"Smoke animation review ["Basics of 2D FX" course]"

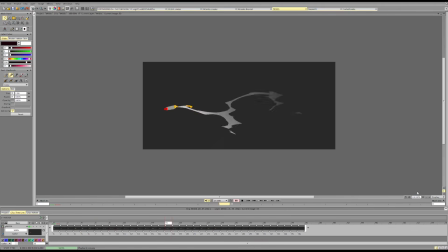12:34 Next up, here, really cool, really fun animation, something just fun, interesting.
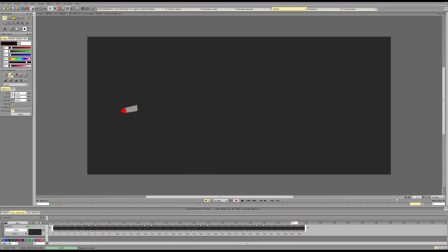12:42 I think it would work better if the spread was a bit smaller and if you were giving the smoke a bit more mass. So it's not all that thing. And so we get some like
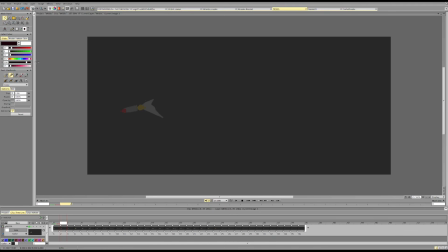13:00 parts of the animation where it really pushes out the energy, really pushes out the form. Say we have this,
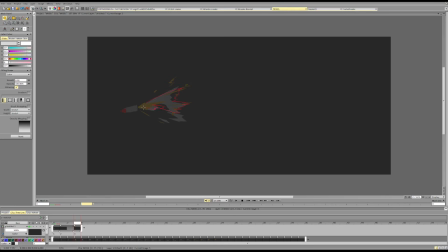13:20 and then don't cut everything just yet. Maybe just wait a bit more. Cut some stuff, but not everything. And then cut stuff more.
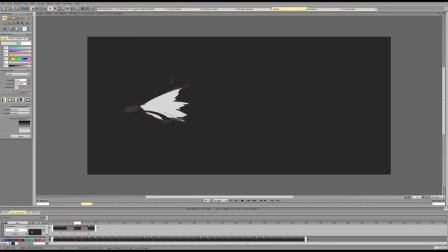Then pushing the silhouette here.
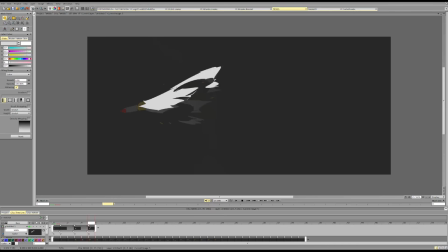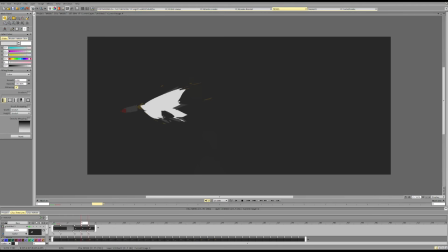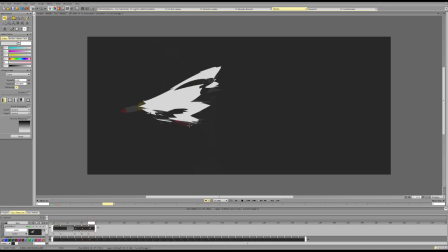And then again, don't cut everything. Keep some mass moving to create this cool transition.
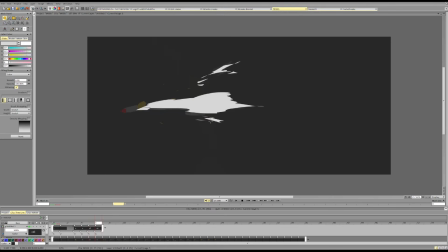14:37 Give it some volume, and then you can erase and break it. And then again, still it would make sense to give it some volume and then to transition into like more crazy fun shapes.
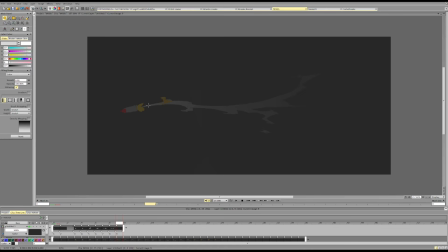14:58 So it doesn't all become too similar in terms of the thickness, because then it will be hard to make something varied.
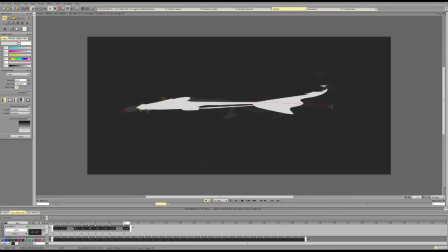I wouldn't go to wider arc for like a rocket or something directional.
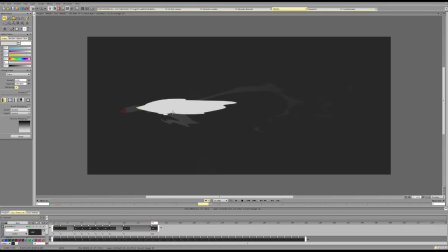15:32 It would make more sense to have stuff more centered, or like you can kind of have a wave, but it doesn't make sense for something pushing smoke fast to be pushing smoke in a big wave,
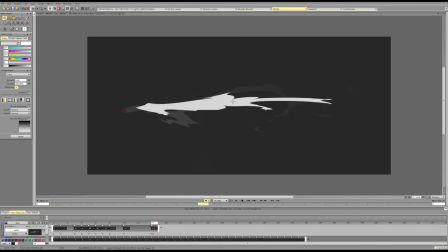15:48 because when something is fast, it's directional. When something is slow, that's when it is like wavy. So normally it would make more sense to push stuff directionally while it's fast
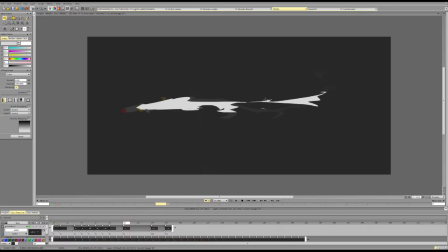16:06 and have more varied, more broad motion when things are slow. And then we break stuff up.
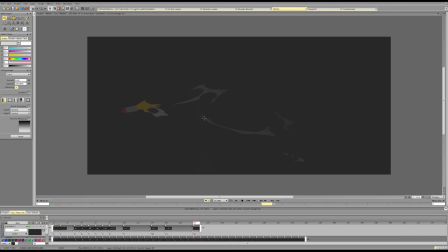16:26 We want to have some kind of transition, so it's not separate forms, but we need to outline if we are doing a wave.